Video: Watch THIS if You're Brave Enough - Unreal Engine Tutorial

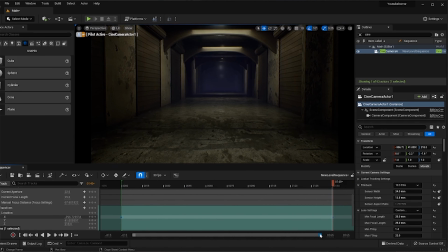Next, my focus is on animating the camera and adding keyframes so that it pushes down the hallway on the x-axis.
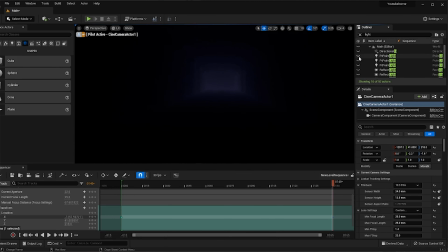The lights are going to be how I reveal the jump scare, so I need to keyframe them to flicker on and off.
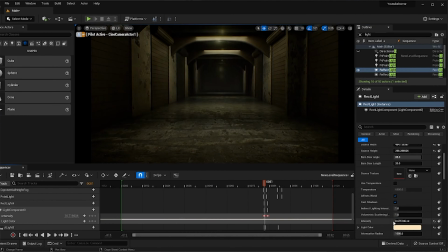This is slightly time consuming, but I don't know how to group the lights and keyframe them all together, so if you have a solution to this, feel free to comment down below.
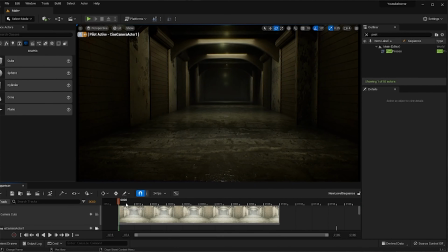To build suspense, I'm going to tell my camera to continuously shake throughout the entire scene by creating a blueprint class.
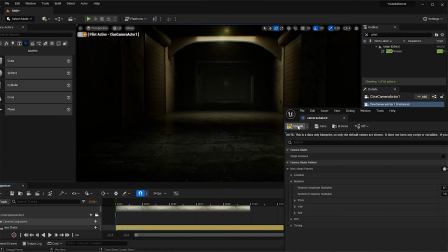This is a classic horror movie trick to immerse the viewer in the scene. Now it's time to make the practical lighting, in this case, lamps.
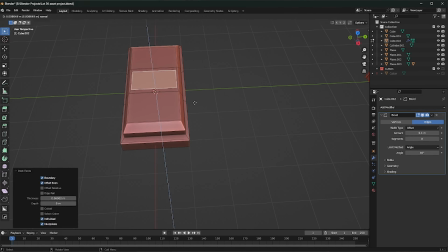Starting with a basic cube, I'm going to use a series of extrudes to roughly mimic the fluorescent light fixtures in my reference photo.
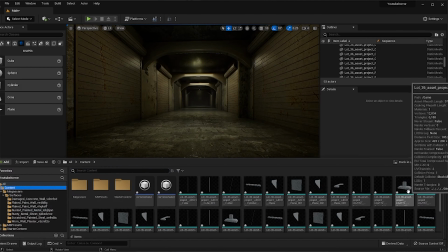Back in Unreal Engine, I'm going to throw a steel texture onto the lights to give them some character.
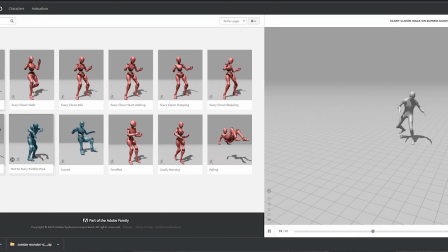I'll duplicate them so that they're spread across the entire hallway. Using a zombie model from Sketchfab, I'll apply animations to it in Mixamo. Just like that, I've got a walking zombie to bring into my scene in Unreal Engine.
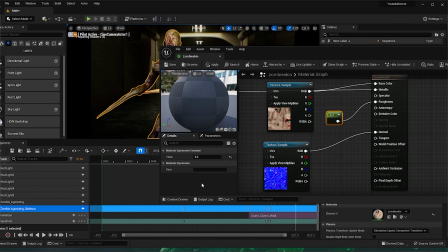First, I'm going to make sure that the zombie animation is synced up with the lights flickering, because I'm depending on the lights to reveal the zombie.
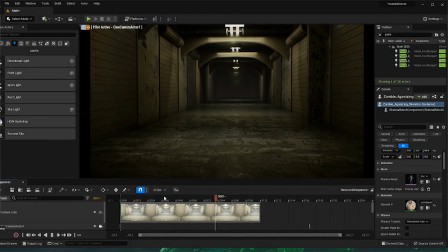To make the zombie appear slightly slimier, I'm playing around with the roughness map.
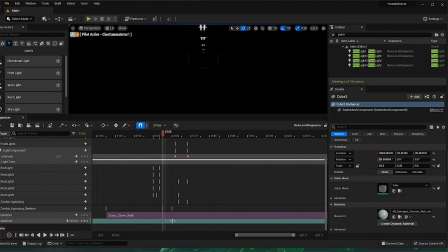With the zombie character in the scene, I can dial in the lighting better to achieve the ultimate creepiness.
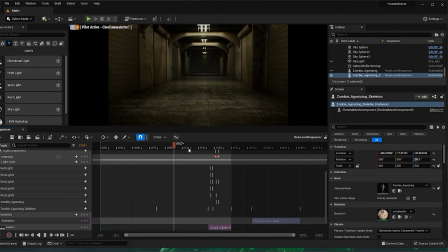In Mixamo, you can control the speed that the animations happen, so while I was in it, I ran through 3 different versions to choose which one I like the best.
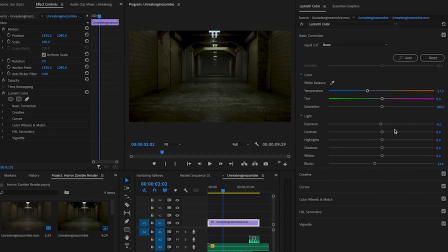My scene is pretty much done, so I'm going to export it and bring it into Premiere to do some basic color correction.
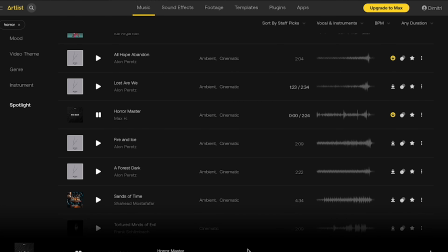I'm also going to add in some sound effects and music from Artlist. Now, we've got our final product.
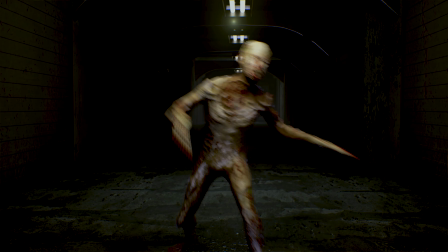If you choose to try this yourself, remember that the little improvisations you add will be what takes it from a recreation to your own artistic interpretation. I'd encourage you to riff off of what I've made so that at the end, you'll have a unique piece of art that's all yours. I promise that you'll learn more by coloring outside the lines. Just to review, today, I used Unreal Engine and Blender to recreate my own version of a scene from Lot 36. This is a super high level breakdown, not necessarily a step-by-step tutorial. If there's anything you'd like me to explain more in the future, leave me a comment down below and let me know. As always, liking and subscribing really helps out the channel, and I can't wait to see you guys next time.